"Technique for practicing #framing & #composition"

The easiest way to practice framing and composition for your videos using only your smartphone.
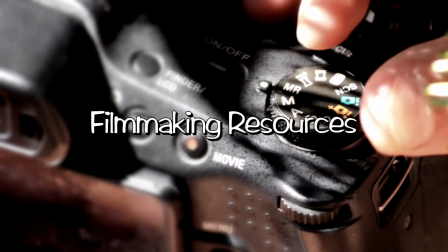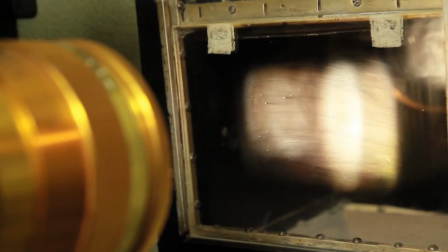Peace to all my creators out there. Make sure that you subscribe if you haven't already done so. And today we're actually going to be talking framing and composition. Composition refers to the framing of the image and all the elements inside of it. So basically the images that you choose to have in the frame and how you arrange it is going to have tremendous impact on the story that you want to tell. So when framing a shot, there's a couple of things to consider. The type of lens that you're using, the distance between the subject and the camera, negative space. Are you too high? Are you too low? Is the angle distracting? You have too much headroom, not enough headroom. When framing a shot, it's just as important to pay attention to what's going on in the background, to pay attention to what's going on around the edges of the video, and also, really what's not in the frame is just as important as what's in the frame. A simple exercise that you could do in order to master framing and composition for your films or your video projects is to actually take pictures. Use pictures as a practice to figure out how you're going to frame a specific subject. Think of a story that you could tell in 10 to 15 photos and create a little digital storyboard per se of what you're trying to accomplish with this story. Make sure there's a beginning, make sure there's a middle, and make sure there's an end. Thank everybody for still watching.
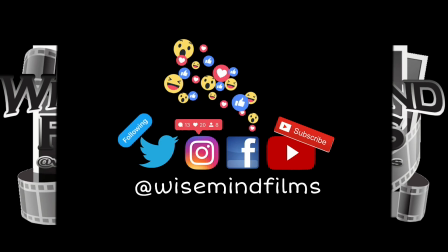Make sure you follow me on all social media platforms. Make sure you hit that subscribe button if you haven't already done so.
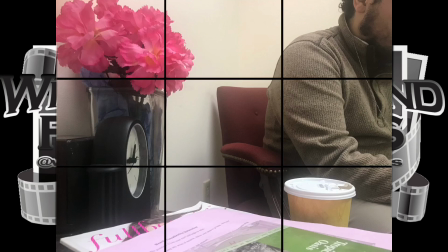And first shot, right off the bat, I can tell you that I was actually at work. I completed this little exercise within 30 minutes on my lunch break, so I didn't have a lot of time, no locations, but nonetheless, I got it done. So right off the bat, being that I was rushing, this shot is horrible. There's nothing I could do with it.
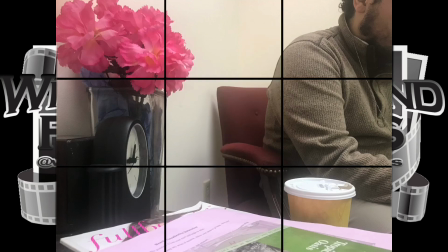I had to, basically you could scrap it, but I wanted to show you ugly frame anyways because there's nothing going on. Me being the subject, my face is not even in the frame, so this is just horrendous.
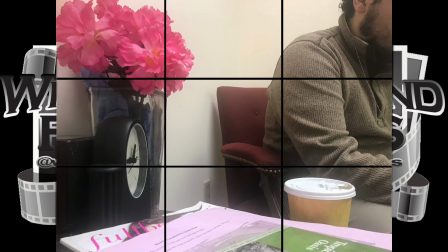The point of framing and composition is to actually make sure that the viewers know what your intention is as a filmmaker. What you're supposed to navigate their eyes towards what you want them to see.
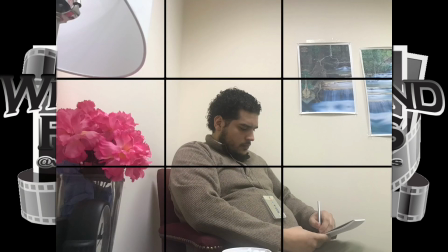The second shot doesn't look that bad, but not really too happy with it. Yeah, I'm in the center of the frame. There's some things going on, but it just looks ugly. If you have time, you should always design your set and make sure you move things around so that it looks pleasing, behind the camera.
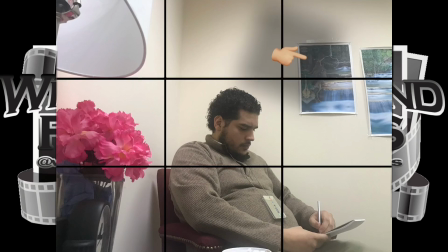Just take off some pictures, hang up some new ones, move those flowers around.
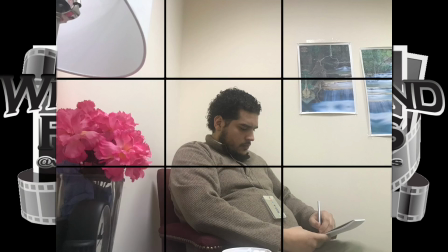I could have moved the chairs around, and obviously I have no lights, so I'm relying on an overhead light of this break room, and it's a fluorescent light. It's not that good. So here, after two tries of something that I didn't like, I settled on this, which was actually not that bad.
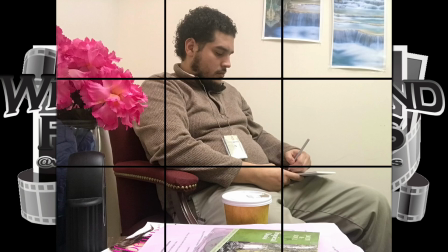If you look, the artwork is in the background.
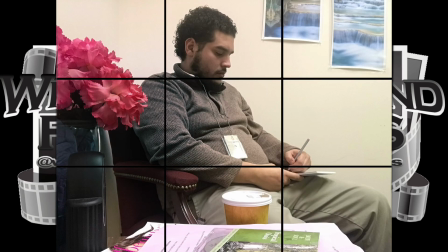You got the flowers in the foreground and me in the center. Now the fact that the flowers go a little bit over my shoulders kind of creates a little bit of depth.
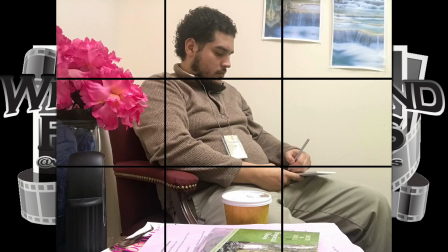Not so much, but just enough with given the resources. Clearly, I'm the center of attention. Me filling out this piece of paper, whatever it is, so you can pretend this is like a doctor's office or just some kind of a office setting.
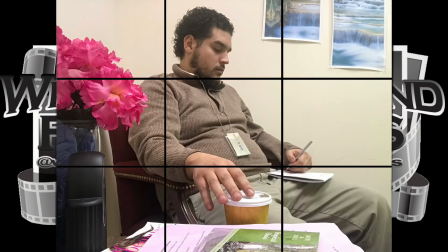As we move along, it's the same exact shot, except now my hand is actually creeping towards the cup.
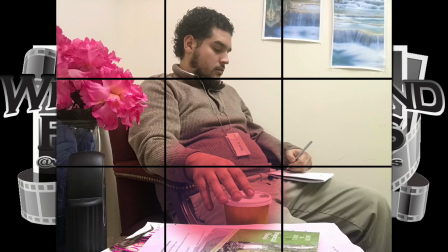So me, as a director, I want the audience to know that I'm reaching for that cup. I'm actually trying to grab this cup of coffee, and most likely I'm going to drink it.
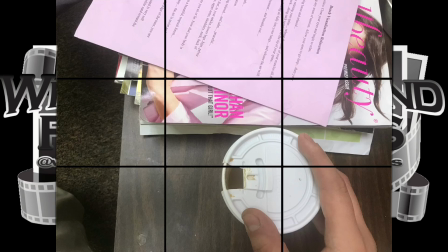Again, overhead shot of the coffee just to give it a different perspective. This is more of a close-up.
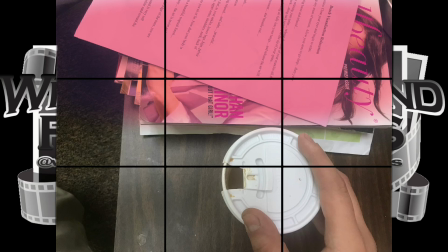You can see the top of the coffee. The magazines are left there just to continue to establish the fact that we're in some sort of waiting room.
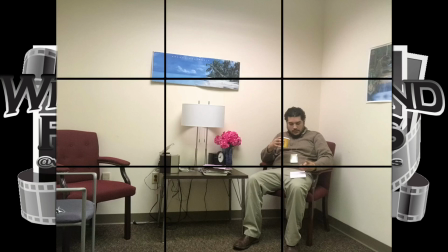All right, so this next shot is actually more of an establishing shot. It's a wide shot, so it's showing you that I'm in a waiting room.
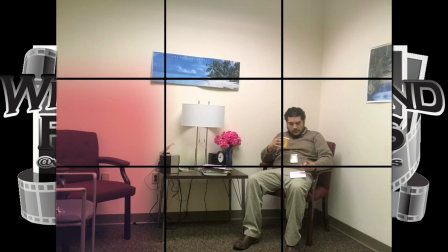You can see the multiple chairs there. You can see the magazine still on the table.
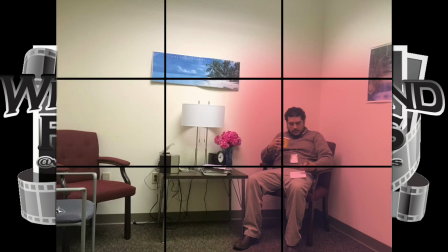And you can see me now with the cup in my hand looking like I'm going to drink it. This next medium shot is actually showing me drink the cup of coffee.
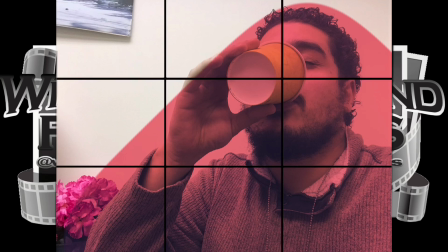Trying to follow along with the rule of thirds. The subject is not in the center, but more towards the side, filling up the upper right, lower right, and lower left hand quadrants.
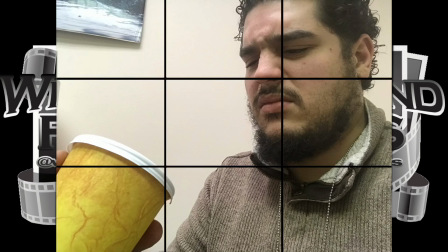Right, this next shot is actually telling the audience that whatever's inside this coffee cup is no good.
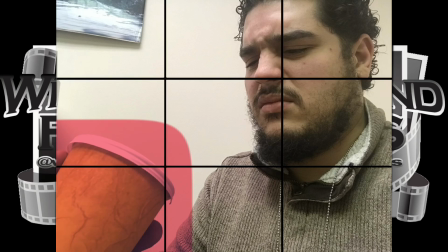The coffee cup is actually filling up the lower left hand side of the frame, while the face is in the upper right hand side of the frame.
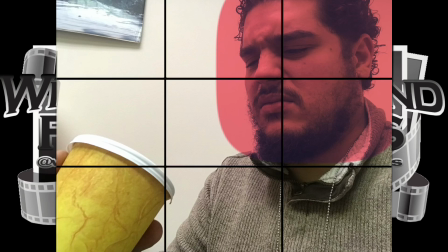But it's clearly a face of disgust. So the audience is clear that what I'm looking at is the cup.
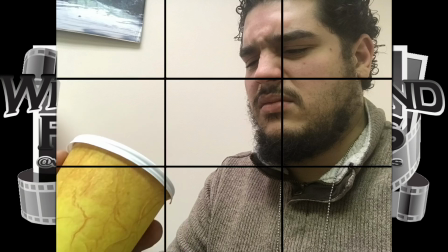Whatever was in it, because we know from the previous shot that I just drank it, is disgusting.
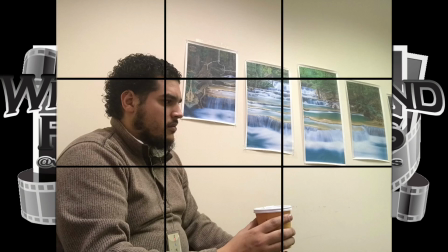Well, this next shot doesn't really do much for me. it does show me looking at something, although it doesn't really give me that message. It just looks like I'm just sitting there looking confused, and that's not really the idea of what this shot was supposed to establish.
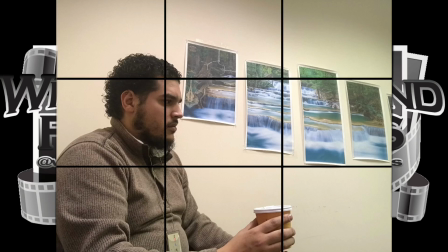It was supposed to show my attention, something getting my attention. But I just don't like the way it looks.
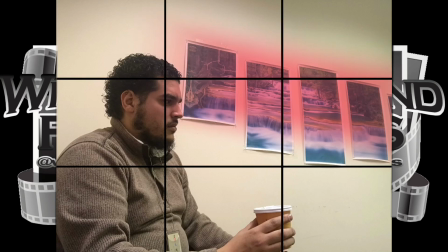The background looks horrendous. I don't like that artwork hanging on the wall. The color of the wall obviously is no good.
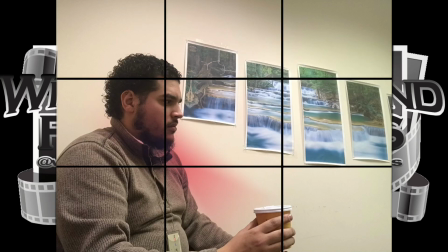There is a little bit of depth because I'm not really, so hugged up on the wall.
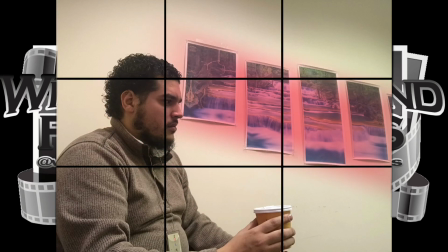I'm a little bit off the wall. But if there was something else in the background, a different type of art or sculpture or just a different background, I think it would work.
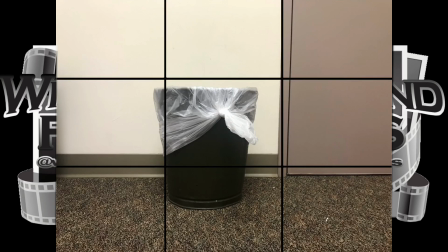This is what was supposed to catch my attention. This is the trash can, so whatever was in that cup is now going to be in the trash can. This is supposed to show the audience what I was looking at.
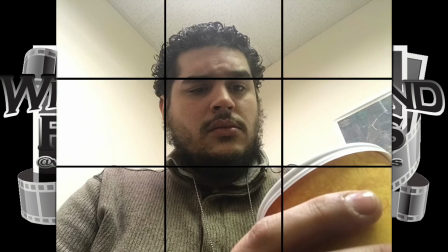This is what caught my attention, the trash can that's in front of me. Now we cut to another medium shot, but low angle shot at the same time of me looking at the coffee now, at the coffee cup.
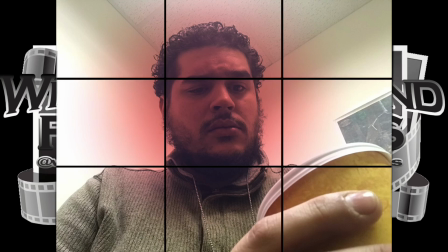Again, I'm still disgusted because whatever it was nasty, and my face is clearly showing that. But my face is actually centered.
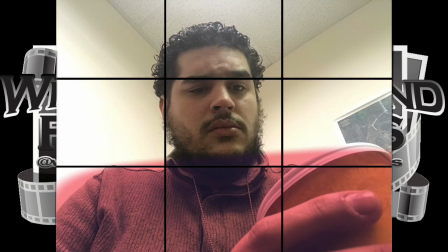And if you notice the bottom of the frame, my shoulders plus the cup is actually completely covering the bottom of the frame.
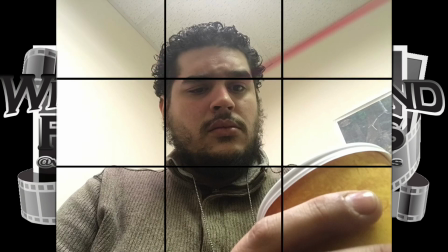And if you look at the ceiling, the leading lines going towards my head are creating almost like a triangle,
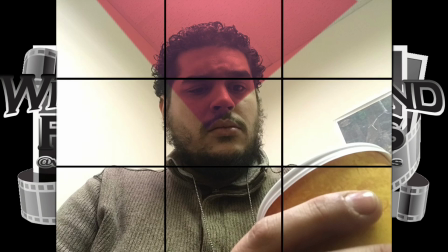which is kind of pointing, everybody's direction towards my face. And that's exactly what I wanted with this. So if you've noticed so far, I've had some shots that actually work with what I'm trying, with my intentions, and some that are not.
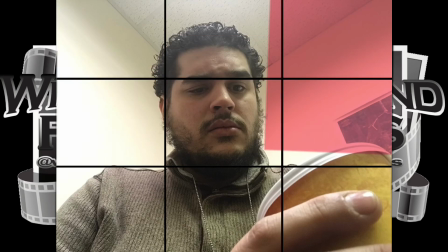And that's usually why you have to practice until you master it, until you actually get a chance to always know what you're trying to film.
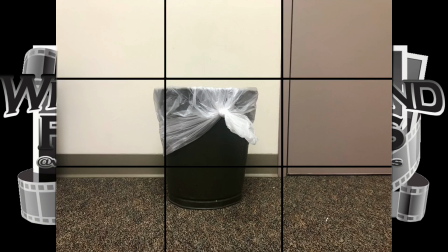Now, we duplicated the other shot of the trash can just to almost mimic a camera movement. So it went from the trash can to my face back to the trash can, basically letting the audience know that's exactly what he's thinking. He wants to throw this trash. He wants to throw this cup of coffee in the trash can.
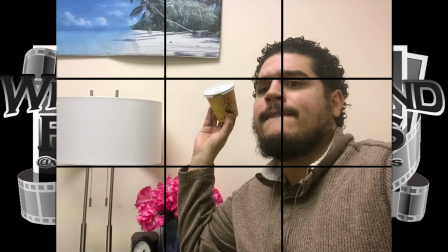All right, this next shot is going to show me getting ready to launch this coffee cup from across the room into the trash can. And what I did here, even though I don't like the actual surroundings, I made do with what I had.
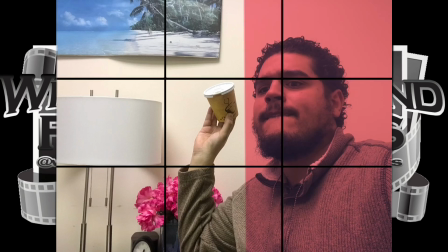And what I did was I positioned myself on the right-hand side of the frame.
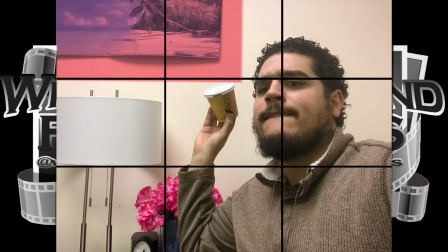I positioned the bottom portion of that artwork at the top left-hand corner.
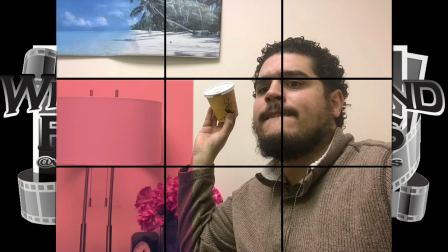The light and the flower behind me are actually on the bottom left-hand corner, and right in the middle is my hand with the coffee cup.
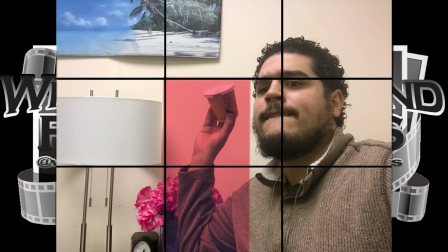So this is actually telling the audience, I'm about to throw this cup, and their attention should be on this cup. But if they look around them, they're going to see a clear shot of me. They're going to see the background, and everything just kind of works together.
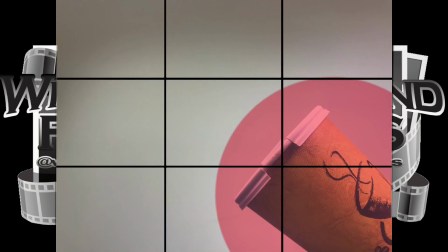Now here would be a close-up of the coffee on the bottom right-hand corner of the frame, and this is supposed to symbolize the cup in the air.
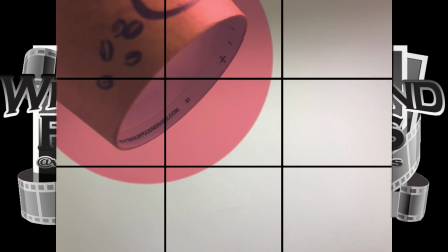The very next shot is actually going to show the cup on the top left-hand corner,
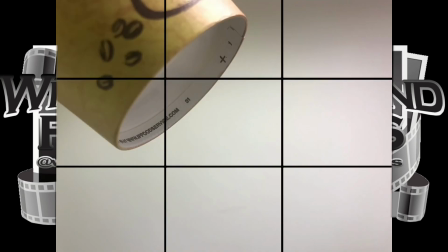and that little transition between the bottom and the top is supposed to symbolize the cup traveling through the air. That's what's going to tell the audience that the cup is traveling through the air.